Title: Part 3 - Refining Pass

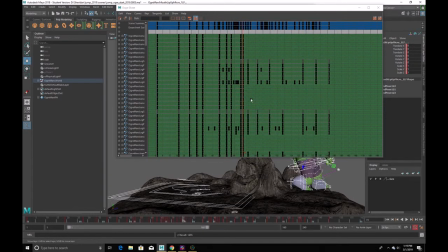[29:04]
And I'm just going to key over just where all of the main keys are. And I can tell which ones are the main keys just because there's more of them in a line. And that way I know that my arms aren't going to be weirdly bent when I'm in a main pose that people will notice.
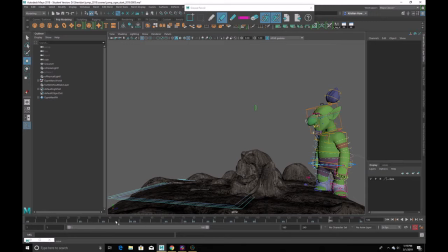[29:22]
But what we can do is go in between some of these in-between poses, like here, for example.
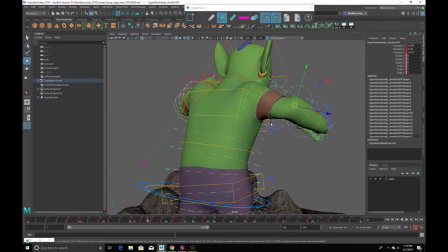[29:29]
And I can start, you know, adding in a lot more of a kind of a organic kind of shape to this. So almost like kind of a drawn pose where
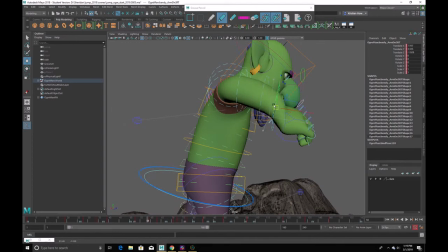[29:45]
this is going to be a little bit more, you know, a bit more bent, like a rubber arm bent. Now, is that too much? Maybe too much, but I'm going to lower that too just a bit.
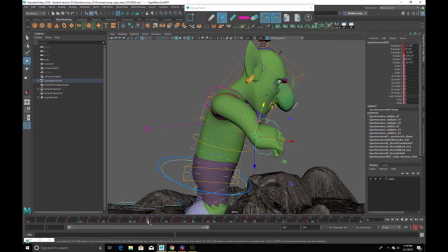[30:00]
So let's see what happens now.
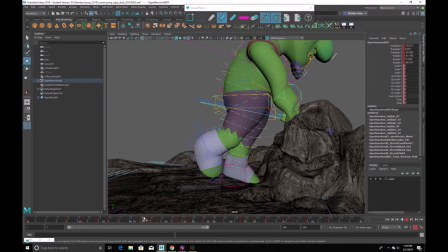[30:07]
So it's not bent there. We really don't want it bent here because maybe it becomes a little bit too noticeable, perhaps.
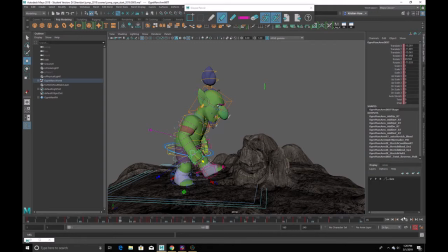[30:16]
But let's see what happens if I play it forward. Oh, it's actually not too bad. Not too bad. Yeah, what happens if I, on the way down here?
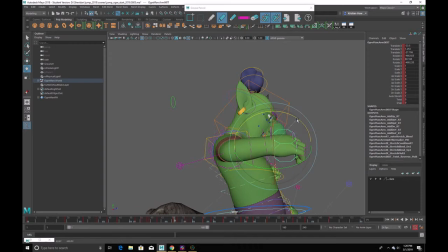[30:33]
So maybe, what happens if I maybe just push this up a bit more? And then we could just create that illusion that, you know, it's dragging up, like a bendy drag up. Just get that nice kind of bendy deformation in through here.
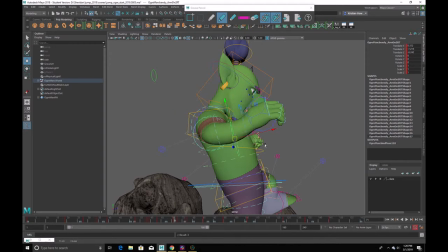[30:57]
Cool. Well, that's looking better.
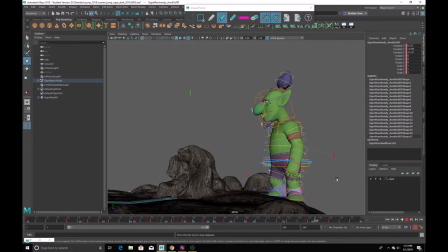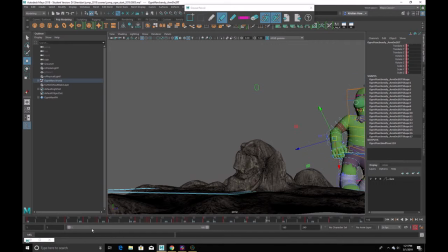[31:11]
Cool. Maybe the legs.
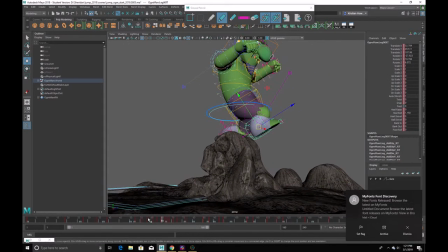[31:16]
Oh yeah, so here I might want to kick this forward a bit, more like a hurdle, because it does kind of pop back a little bit. So let me just bring that up a little bit more here.
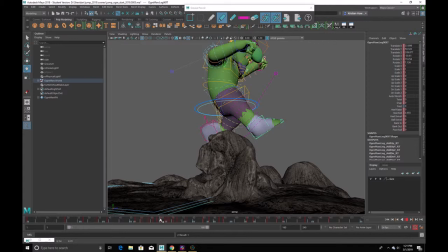[31:35]
Oh, that's even worse. So what did I do wrong? It's because of all those in-betweens there. Let me undo what I did.
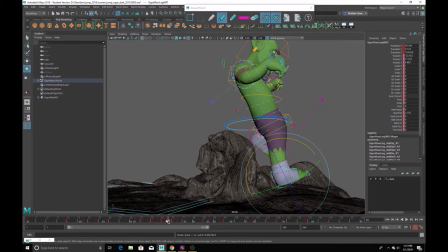[31:47]
So we want this guy right here. We definitely want that. And we want probably this. But I might want to get rid of some of the stuff in between,
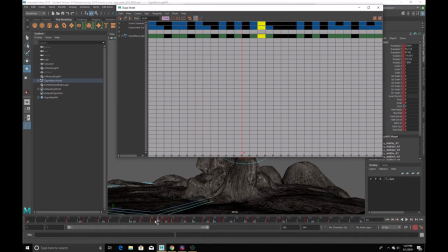[32:02]
which is some of this stuff right here. So let me see.
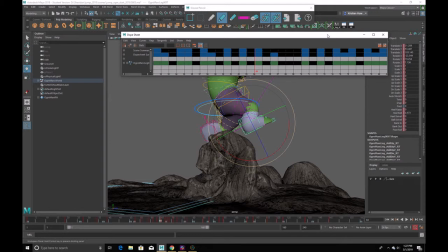[32:11]
So gonna let me scale that. Why not? There we go. So we want that. Don't want this though. So get rid of that. And we want this. Let's go get rid of this and this.
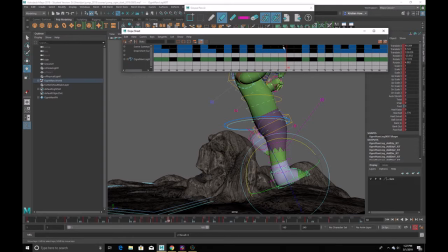[32:31]
Just don't delete from the scene summary if that's visible. Otherwise, you'll delete all of your keys, not just your selected controllers. Cool. And I'm just going to bring that up a little bit more forward here.
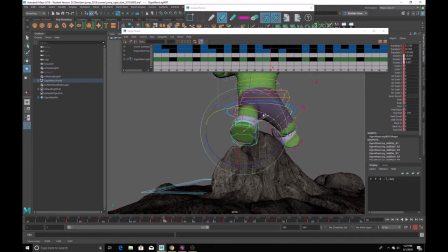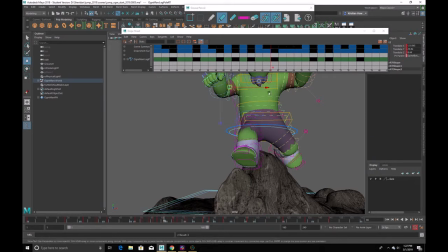Okay, just make sure that it's following a nice arc. We don't want it wonky, all wonky and moving around like that.